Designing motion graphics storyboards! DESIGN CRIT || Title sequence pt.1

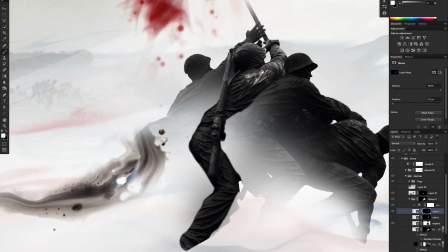12:17 So I'm going to use those same images, but I'll start by defining the edges of each of these guys so that I can follow their shapes with
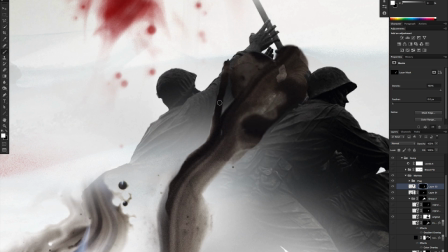12:24 some of these liquids and be more intentional about how the figures start to flow and drain away.
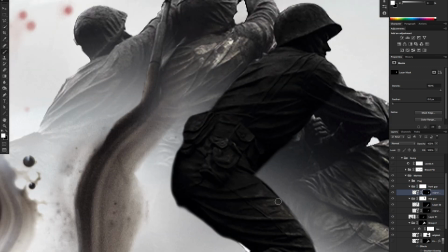12:30 Delineating each of these figures means creating some contrast between their shapes.
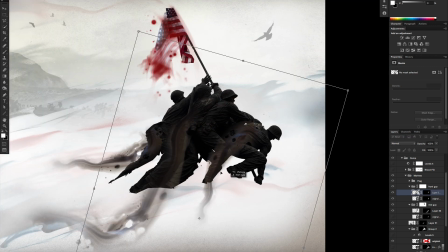12:35 In the design lab, we talk a lot about how and when to create contrasts in scale, texture, density, depth,
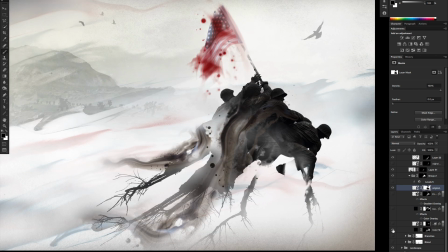12:42 and so forth to make your images more striking, but also for important structural stuff like defining shapes and guiding the eye.
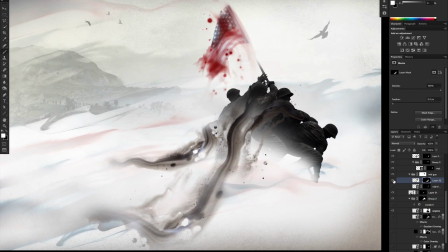12:51 Here I'm doing that in a really obvious way, just with a dark edge up against something brighter.
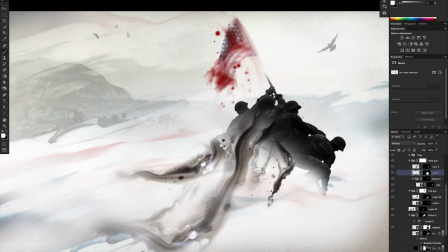12:56 Pretty simple. And defining these edges and getting some value contrast between these guys also helps
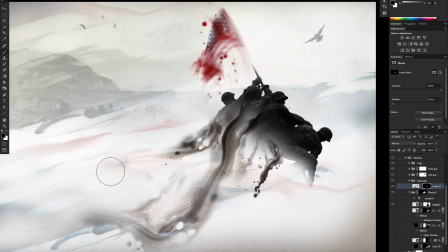13:02 us get just a little bit of depth between them because now we can see which one is in front of the other. And highlighting those edges also helps me see where I can place the inks to have them
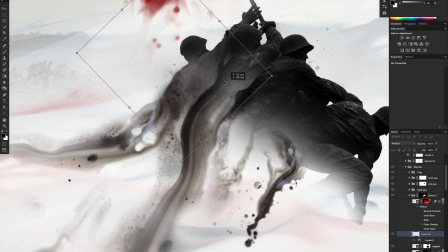13:12 flow seamlessly off of their bodies so that I can create that impression of the soldiers draining away.
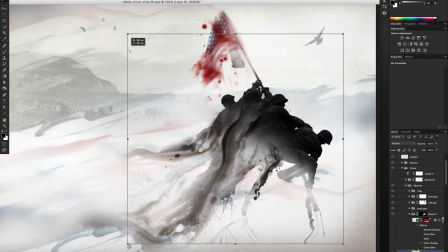13:18 And like in Miguel's image, I want them struggling to move one way while they drain away in the other direction,
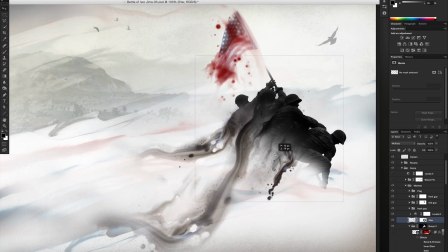13:24 like they're leaving a trail of themselves as they fade away. I mean, it's kind of a poetic idea and one worth really exploring.
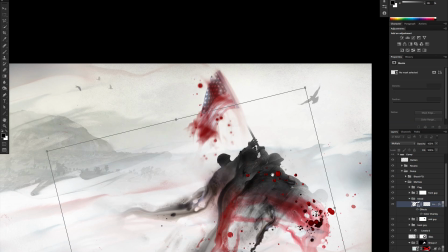13:32 But it's a little tricky to fashion all these different ink images into something cohesive and natural looking.
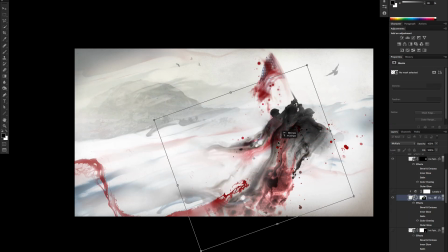13:38 And it's going to take some experimenting to figure out what parts of these handmade images to use,
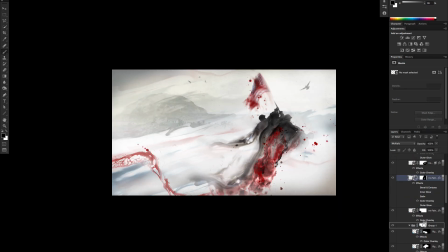13:42 how to use them, and where they should go in order to make it look like it's all draining away.
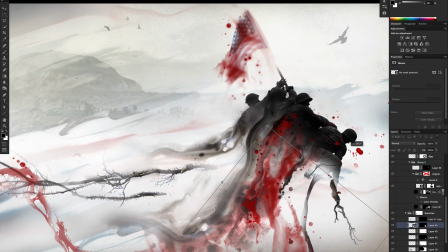13:47 Let alone also figure out how the roots fit back into this whole idea, if they do at all.
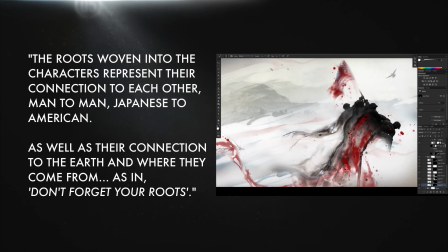13:52 Because Miguel's idea is this. The roots woven into the characters represent their connection to each other, man to man, Japanese to American,
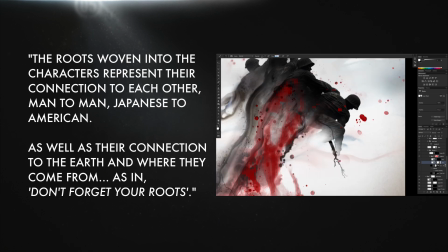14:01 as well as their connection to the earth and where they come from, as in, don't forget your roots.
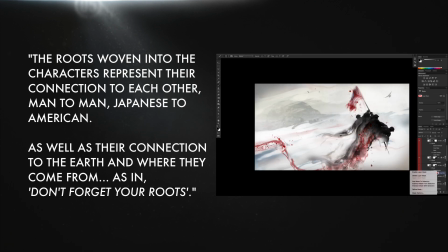14:07 So that's an interesting take. It's a visual metaphor that could work, but you know what?
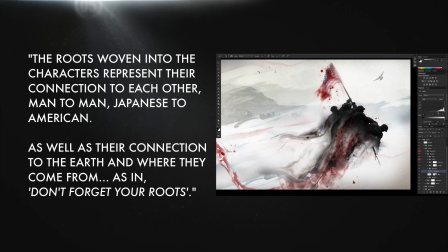14:12 I don't feel like it is working.
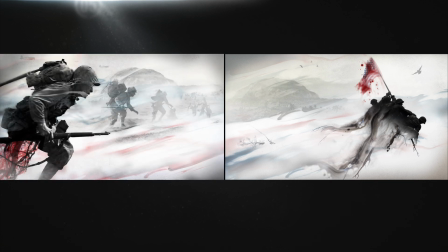14:13 The idea might have potential, but I'm not really sold on the way it's executed, where people just have limbs missing and replaced with roots. That doesn't really convey a connection between people or with the earth.
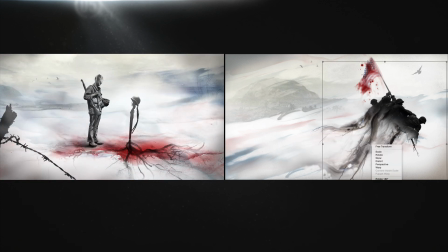14:26 Now, it might work in this frame, where someone is actually returning to the earth.
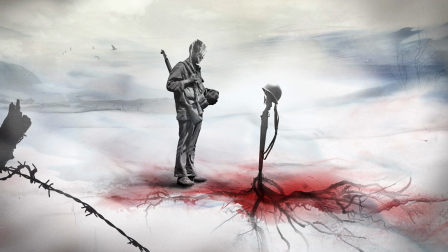14:30 That metaphor makes sense. He's literally becoming woven into the landscape. But again, it's a lot, and it's really gory.
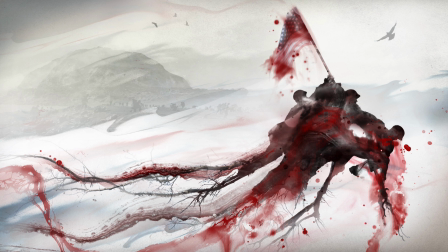14:39 Aesthetically, the roots provide some contrast to the fluid stuff with their thin strokes branching off and darting at different angles,
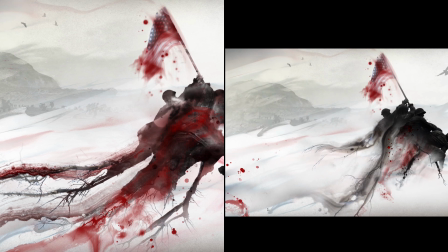14:47 but as I keep working with them,
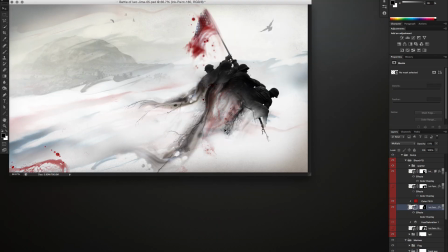14:49 I keep scaling them down and hiding them amongst the other elements because they just don't help the overall ideas enough to warrant as much attention as
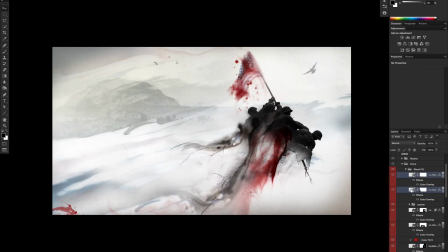14:57 they're getting. They're cool, but they mostly signify the wrong things. Kind of creepy things.
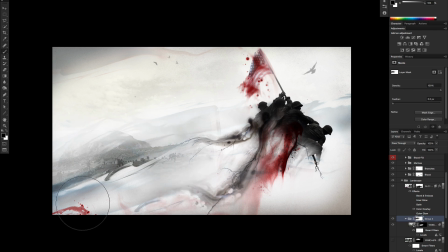15:04 Now, something that signifies the right things is this photo from the actual battle itself that I'm repositioning.
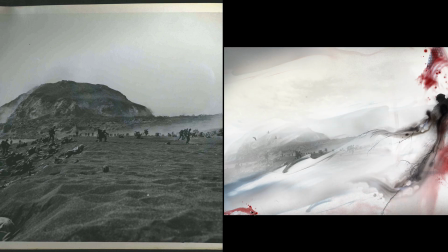15:10 I mean, I think we already get that this frame is about war, so I don't need to beat anyone over the head by making this a super prominent element. But it definitely relates to the subject matter, and it has that quality of black and white war
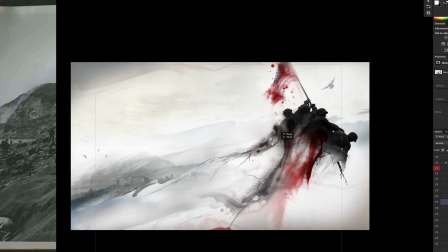15:24 photojournalism that's really authentic and speaks to the real history of events. Whereas this thing I'm building over here is more illustrative and impressionistic.
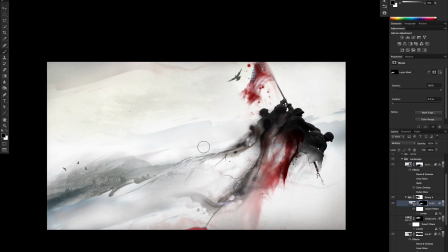15:32 So it's a meaningful addition, but like the roots, it'll just take figuring out how important it should be, how much attention it should get.
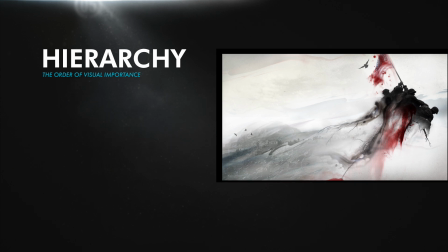15:40 And this is really an issue of what we call visual hierarchy. In most compositions, there may be lots of things to look at,
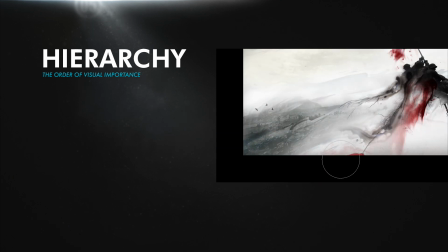15:47 and a good designer will decide which amongst those things are most important and which are least important,
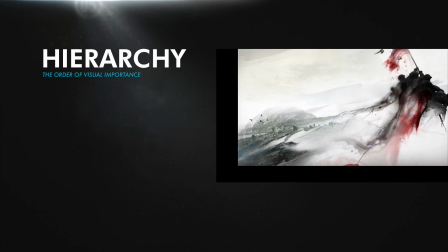15:53 which ones you need to see first, and then maybe second and third for it to all make sense when you look at the frame. And it makes sense that that good designer will get you to look first at that most important element by making it more attention-grabbing than the other stuff,
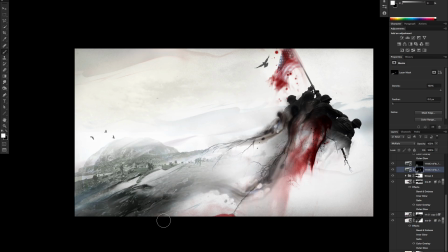16:08 drawing your eye to it first by using a host of strategies centered around types of contrast. So, for example, by making it bigger than the other elements, or brighter,
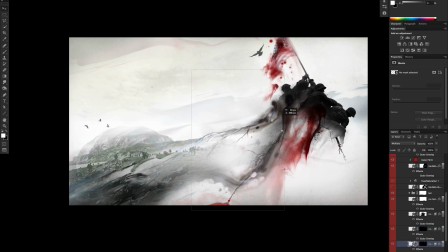16:18 or more densely detailed, or using a standout color, or all the above and then some.